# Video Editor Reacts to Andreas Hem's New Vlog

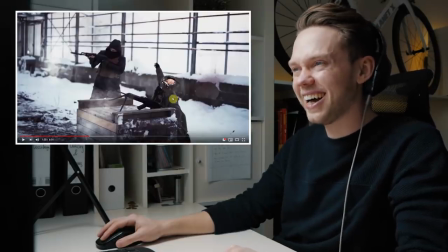[0:00]
What the hell? Did he just drop his brain? Hahaha Hello friends and welcome to a new video. If you're new to this channel, my name is Florian I'm a video editor filmmaker, and I've just seen that about two hours ago Andrea Sam uploaded a new video probably you and me have been looking forward to for the last half year So I figured why not watch it together and then see if we can analyze his editing a little bit so that you can learn something about his style today So let's jump right in and look at his video Okay, here we go
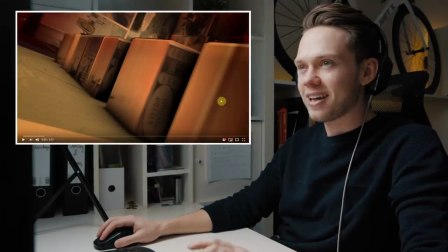[0:28]
Okay, okay, I mean already the level of effort that making this intro has taken
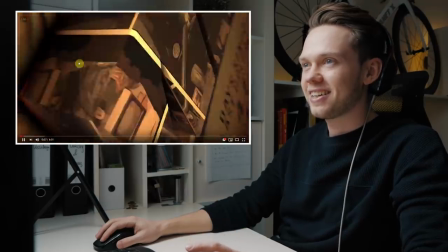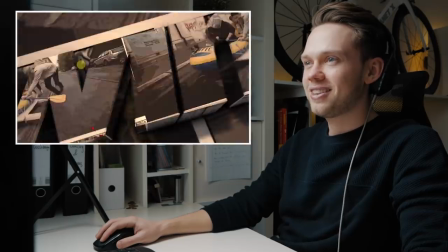[0:38]
What the hell
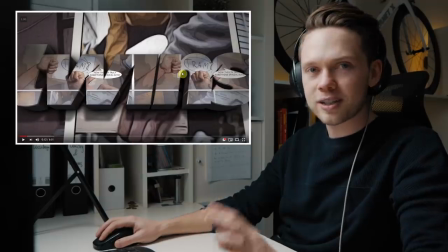[0:40]
This is so cool I mean they turned a whole lot of old shots from any of the old videos into basically a comic here This is probably taking so long to make this intro
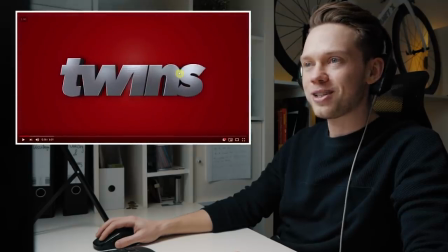[0:50]
Yeah, you always have a reason to explain Andreas, right?
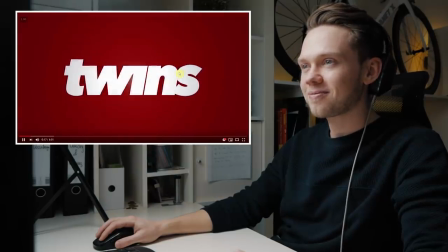[0:53] I just checked the last video uploaded was in July After releasing my previous vlog, I received a lot of hate comments on my videos.
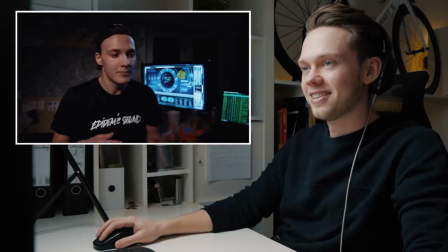[1:00] These comments were so mean and they left me uninspired to make videos on YouTube.
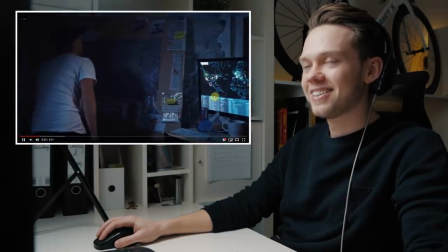[1:05] So in order to get inspired again, I decided to track down my worst hater and kick his ass.
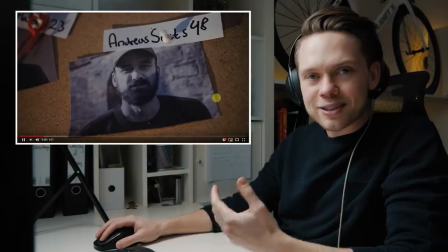[1:10] His channel goes under the name AndreasSucks48.
I mean, the thing that makes Andreas' videos so special is the level of thought and production quality that he puts into there.
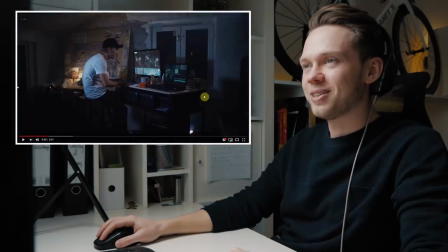[1:19] I decided to make a Spider-Man suit. That would make it easier for me to beat him up. And it will for sure give this vlog a lot more views.
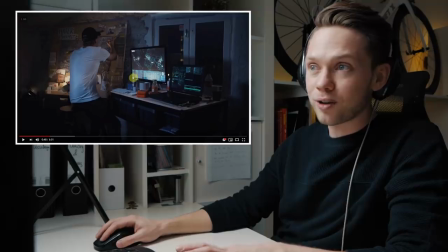[1:26]
I mean just look at both of the screens. They have some sort of animations running there. Either he found some stock footage that actually has this animation here already, or he actually put something like this together. Which would be additional effort and then the haters. I'm not sure where that's gonna lead. I didn't read any hate comments, but let's see where that goes.
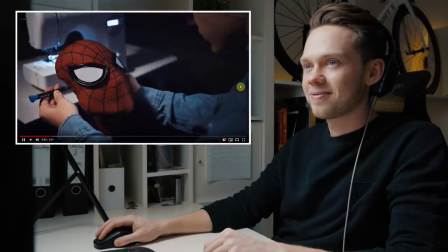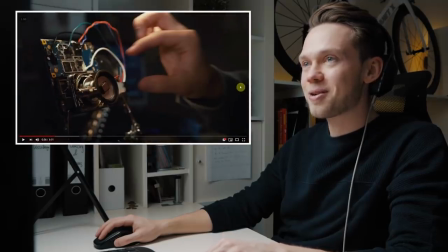[1:49]
No uploads in three months. Yeah, Andreas.
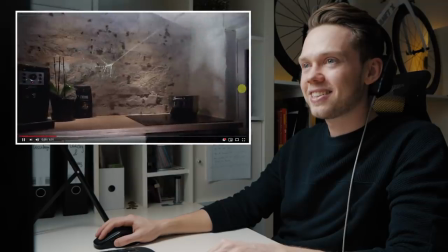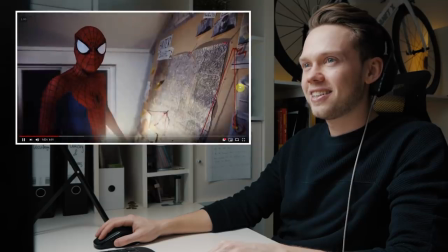[1:57] So, AndreasSucks48? My stuntman is about to fuck you up!
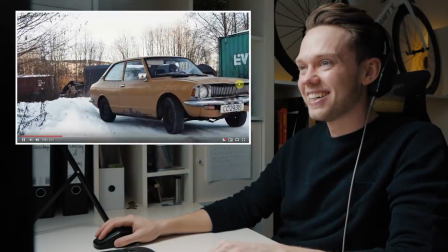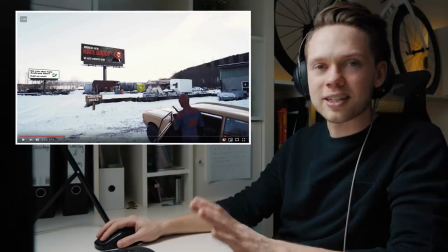[2:10]
So if we stop there and I mean that's the thing that makes that Andreas can do so super well is that if you look at the the signs here obviously they're animated into this but it's really really well made and since the clip is only for a few seconds long if you didn't
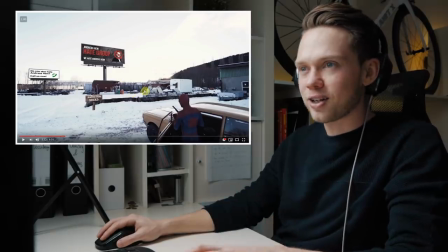[2:23]
really look for that you might actually think it is real. Except from that one that's pretty obvious.
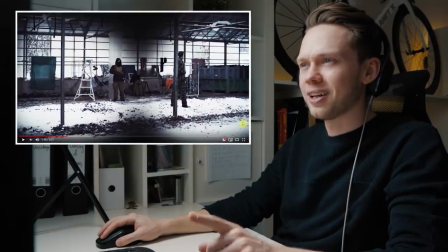[2:32]
But the eyes are super cool I don't know how he did that one.
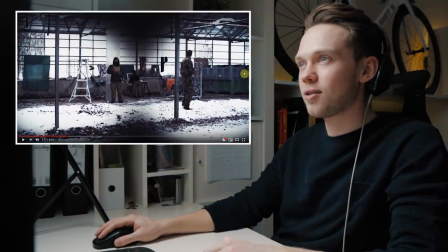[2:35]
This one's pretty cool so that it seems like you actually see through his eyes he made kind of a vignette here on the vision that looks like
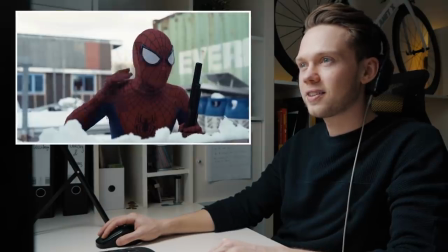[2:41]
the spider-man eyes this is gonna be tough or maybe not
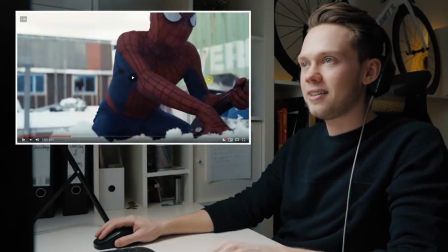[2:49]
so this is like a classic effect that Andreas uses very often and then here he's using the speed up where you see that the motion gets super fast and blurry
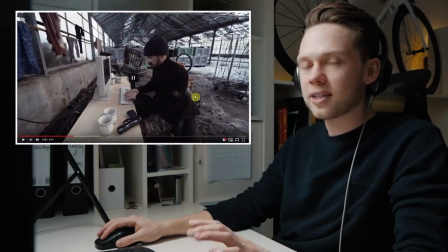[3:00]
that's a pretty cool effect that he uses very often Yes,
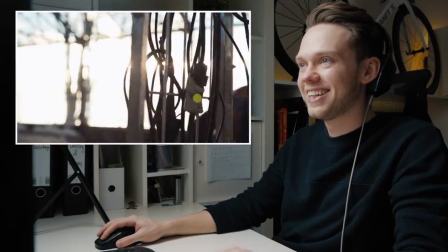[3:06] you are fat, maybe not fat in your body, but you are fat in your head!
And then the actual fact that they made an entire short movie out of this.
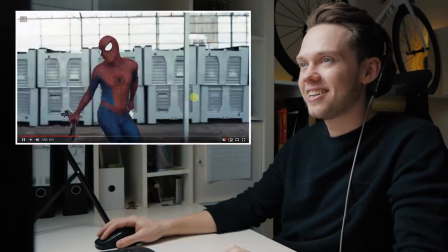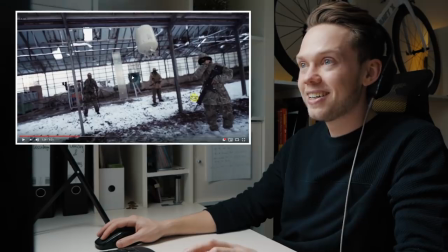[3:19]
Oh, the music rising, so super big tension right now. Slow motion, bomb is flying, gas tank.
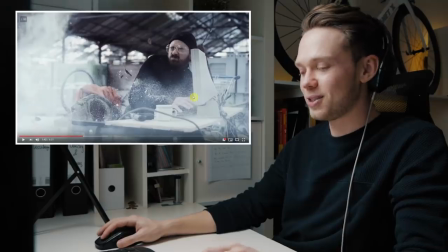[3:28]
Bam! Did you see the explosion?
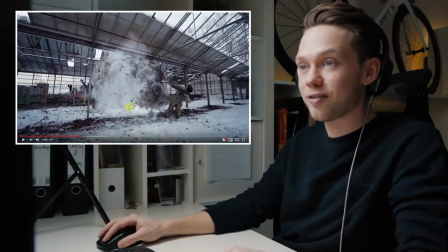[3:32]
Here, that shot only lasts for a few frames, but here you can actually see the level of effort He put into animating this explosion so that it looks actually real
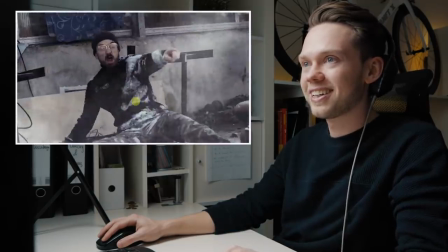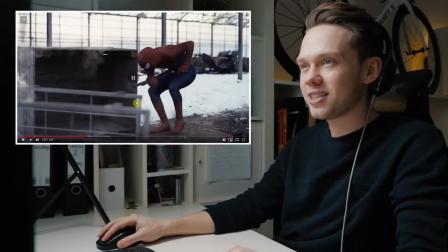[3:47]
Shooting scene
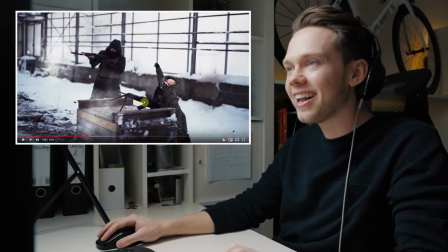[3:51]
What the hell did he just
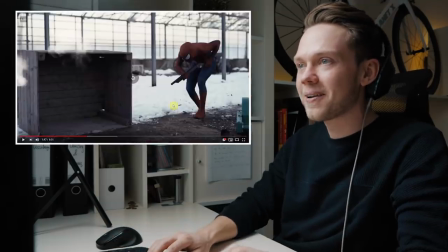[3:56]
Did he just drop his brain I gotta watch that again